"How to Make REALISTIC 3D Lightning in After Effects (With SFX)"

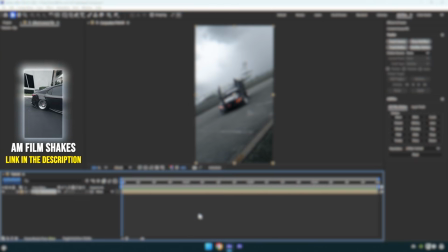[0:02]
Hello guys, and welcome back to another video. In this tutorial I will show you how to create a realistic 3D lightning effect in After Effects.
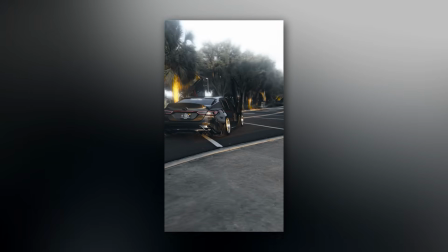[0:10]
Let's get started. Before we continue, if you want these exact shakes, I've linked my AM Film Shake preset pack in the description.
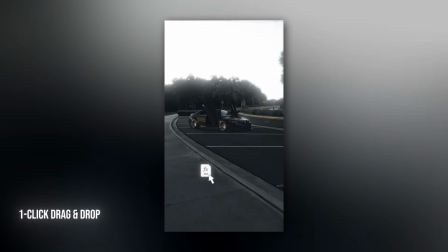[0:16]
Just drag and drop and your edits instantly look more dynamic. Alright, let's get back to it.
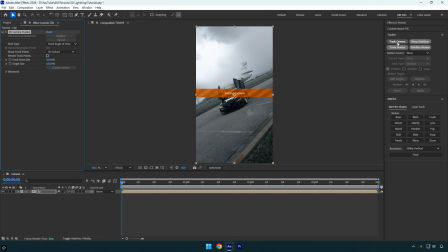[0:21]
First apply the 3D camera tracker and wait for it to finish analyzing the footage. Once the analysis is complete, select a few tracking points on the background. In my case, I will choose the points on this plane. Right-click and select Create Null and Camera. Now drag and drop the lightning VFX into your composition.
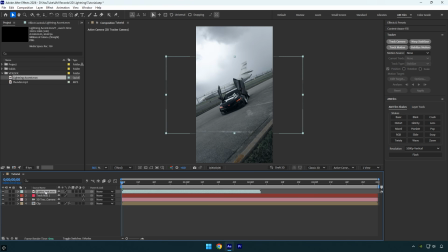[0:37]
If you want to use the exact same VFX and sound effect as I do in this tutorial, you can download them for free from the link in the video description. Enable 3D on the lightning layer. To make the lightning follow the tracked point perfectly, select the track null, press P to reveal the position property, and copy the position property.
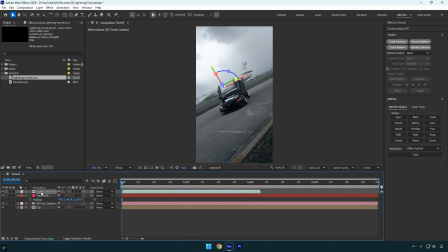[0:55]
Then select the lightning layer and paste the position onto it. Next press S to reveal the scale property and increase the size of the lightning. Take your time to rotate and reposition it until it matches your scene. Once you're happy with the placement, preview the result. It already looks good, but we can make it look even more realistic.
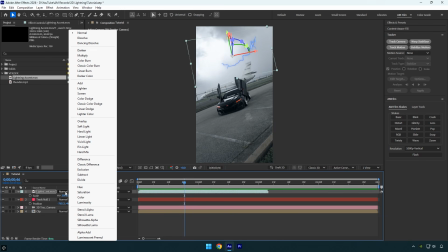[1:12]
Click toggle switches / modes and change the lightning layer's blend mode to screen to make lightning to blend naturally with your footage.
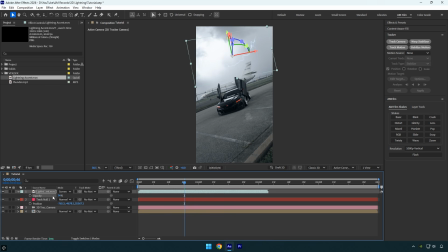[1:18]
I will also press T to reveal the opacity property and lower it slightly because I want the lightning to blend more naturally into the scene instead of looking too bright or artificial. I also like to add a glow effect. I will be using deep glow, but that is completely up to you. If you prefer the original look, you can skip this step. Now let's preview the result and see what else we can improve.
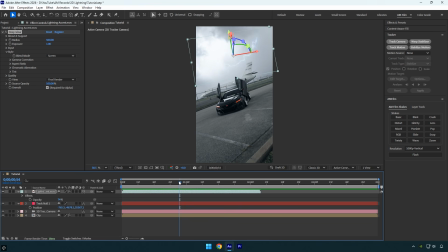[1:37]
The lightning looks great, and the tracking is spot on, but it still feels like something is missing. We need some impact, so first I will increase the size of the lightning because it looks a little too small right now. That looks much better. Next I will add a lightning shake from the AM Film Shakes pack.
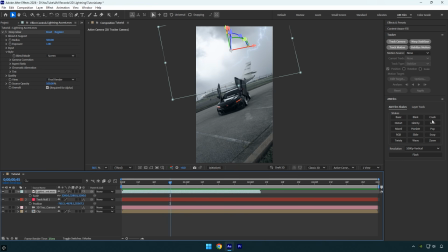[1:55]
I will stop at the frame where the lightning strikes, around here, and apply the shake. You can find the AM Film Shakes pack in the description below.
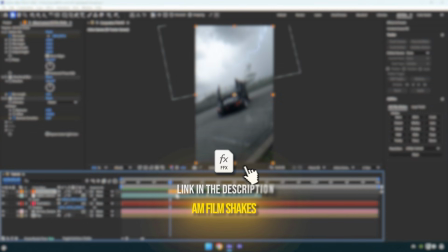[2:03]
It includes 16 advanced shake presets that work great for both cinematic edits and speed ramps.
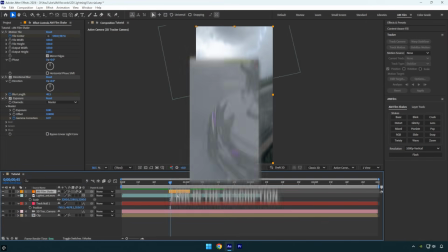[2:08]
With the shake applied, I will stretch the layer by holding Alt while dragging it.
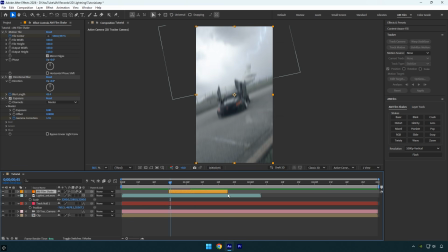[2:12]
This slows the animation down slightly, making both the lightning and the shake last a little longer for a smoother result.
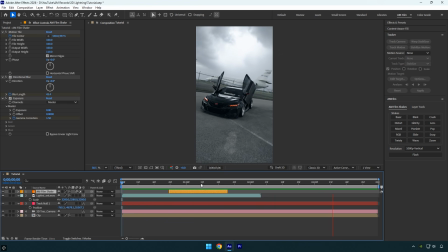[2:18]
That already looks much better. Finally, let's add a lightning sound effect to bring the scene to life.
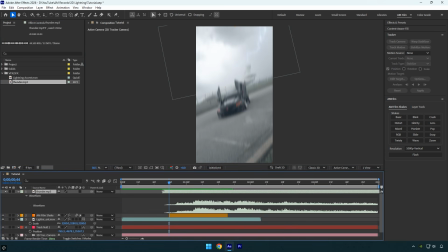[2:25]
Press L twice to reveal the audio waveform and find the moment where the thunder hits. Mine is around here, so I will line it up with the lightning strike and the shake effect. Now let's preview the final result one more time, and we are done.
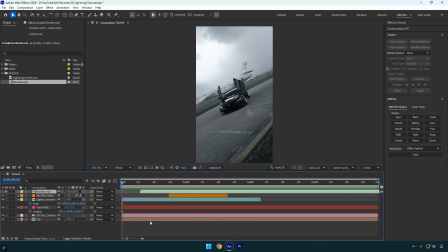[2:38]
Hope you found this video helpful. Thanks for watching, and if you enjoyed it, please give it a like.